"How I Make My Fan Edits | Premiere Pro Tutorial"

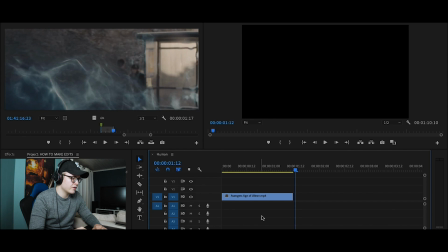[4:16]
Okay, so now I've matched the clip as much as I can to the music.
Maybe I'm foolish.
Okay, so that's a pretty good start on my edit, in my opinion. Maybe as you can tell by this music, this edit will focus a lot on transitions.
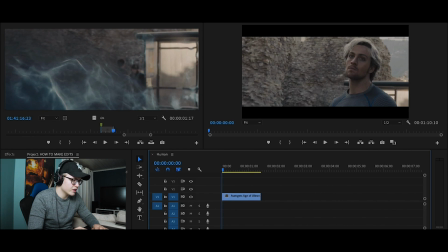[4:35]
So what we need to do is find another clip of someone punching in the same direction as Quicksilver is running.
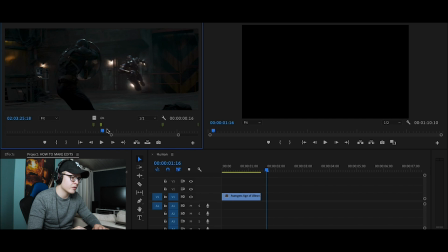[4:46]
Okay, so I think I found one pretty good scene that will match the motion of Quicksilver's running. So this is in Captain America Civil War. So let's mark about when he hits the shield.
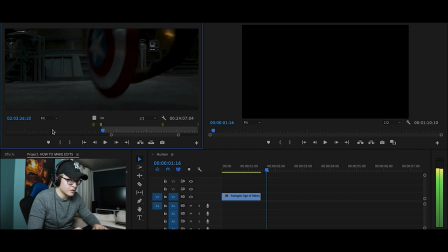[4:58]
There we go. And we don't want when Captain America is falling, because it's not part of the motion we are looking for here.
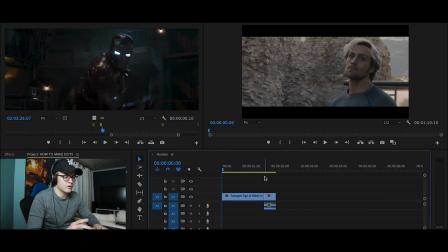[5:07]
Let's have a look at how the motion of the two clips fit together. I think it matches pretty good. The next thing to do is make sure that the audio is not cut so harshly.
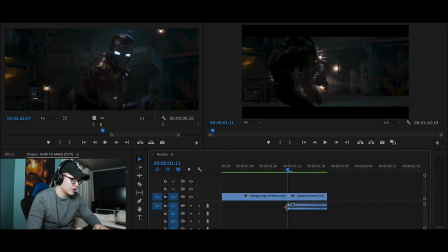[5:24]
So as you can see here, the audio of Captain America getting punched by Iron Man, the audio starts exactly when the clip starts. So what I like to do is hold down Alt, press on the soundtrack and drag it out.
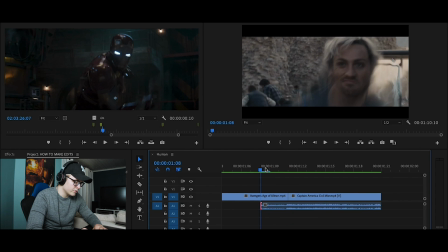[5:41]
So as you can see here, on the sound waves, you can see where the punch will begin.
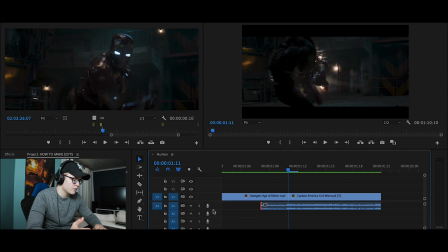[5:48]
So it's exactly at the transition, which is what we in this case want. You see these three here is for fading in and out audio, and this one here is for fading in and out video.
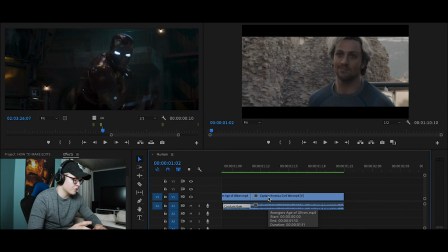[6:00]
So now I'm just making sure that the audio runs smooth and you don't just jump cut to the sound where Captain America is getting punched by Iron Man.
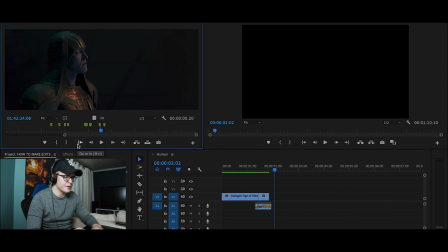[6:10]
I think the next clip is going to be from Captain Marvel.
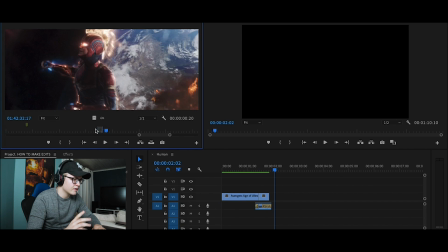[6:15]
We have her like pause in the middle of a flight and then goes away again. Putting it in here.
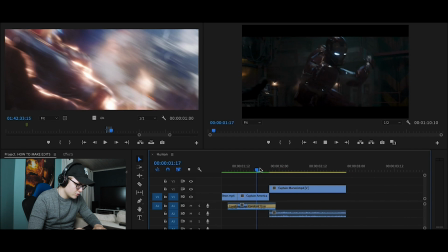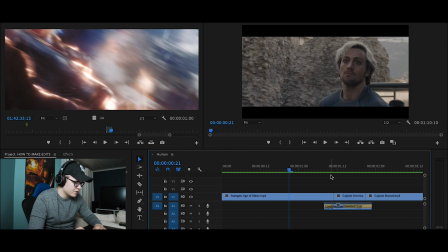[6:26]
So now we have all our clips. So now it will look like this.
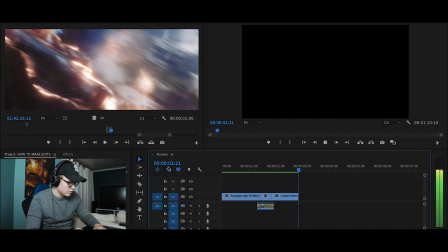[6:32] Maybe I'm foolish, maybe I'm blind.
I think that's a pretty good start.
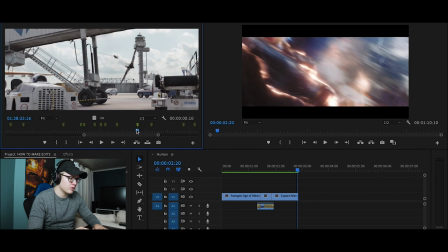[6:39]
Okay, so I think I found the clip that I want. It's here when Falcon passes by the camera like this.
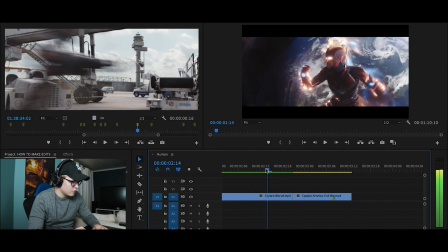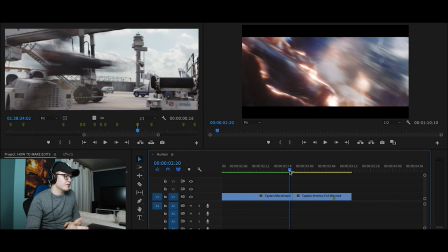[6:53]
Okay, so sometimes when you do transitions, you don't have to match the two clips perfectly. You just have to find like a motion between the two clips. So if you see that Captain Marvel will fly away, you have seen the clips earlier, so you know that when she do this,
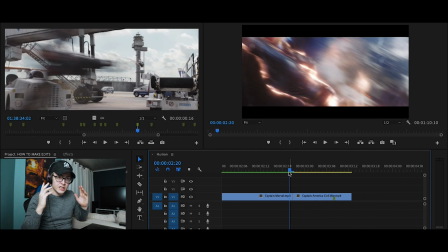[7:12]
she's about to fly away. So your brain is prepared to see something very fast.
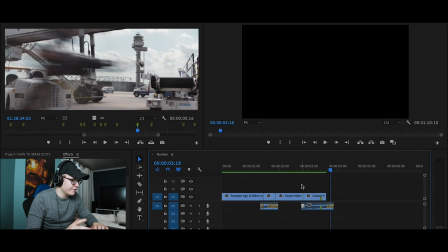[7:18]
Okay, so now have another look at how it's going.
Maybe I'm foolish, maybe I'm blind. Thinking I can see.
The beginning is pretty boring when you don't hear any sound from Quicksilver.
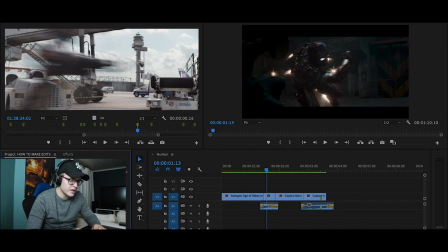[7:32]
I've actually downloaded some sound effects for bone breaking. Let's see if we can find the right one.
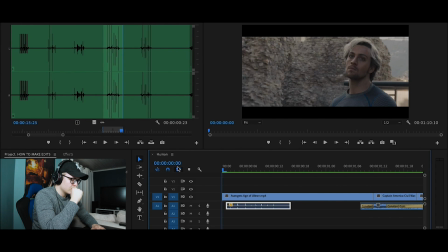[7:40]
So let's have a look at this.
Maybe I'm foolish.
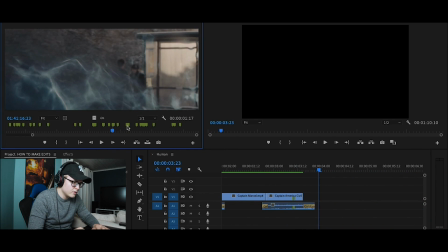[7:47]
Okay, that's pretty good. I think I will add another clip from Age of Ultron
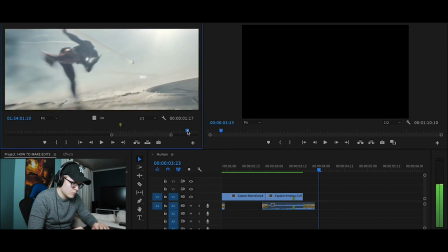[7:52]
when Iron Man is flying by to match the clip when Falcon is passing by the camera.
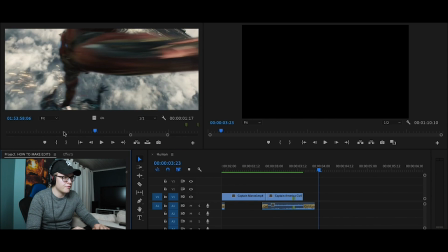[7:58]
Okay, so I found the next clip for syncing up with Falcon.
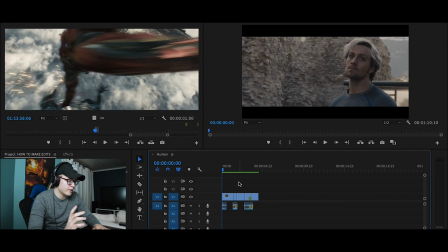[8:05]
So now let's have a look at what we have created this far.
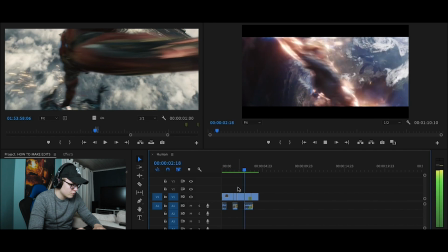[8:13] Maybe I'm foolish, maybe I'm blind. Thinking I can see through.
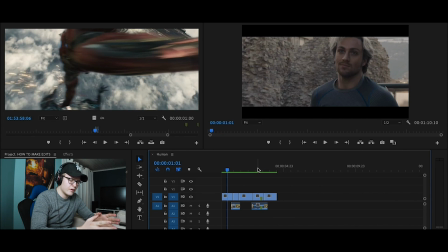[8:17]
Okay, this is a good start, and I think I will leave this bit here and continue working on another place in the edit.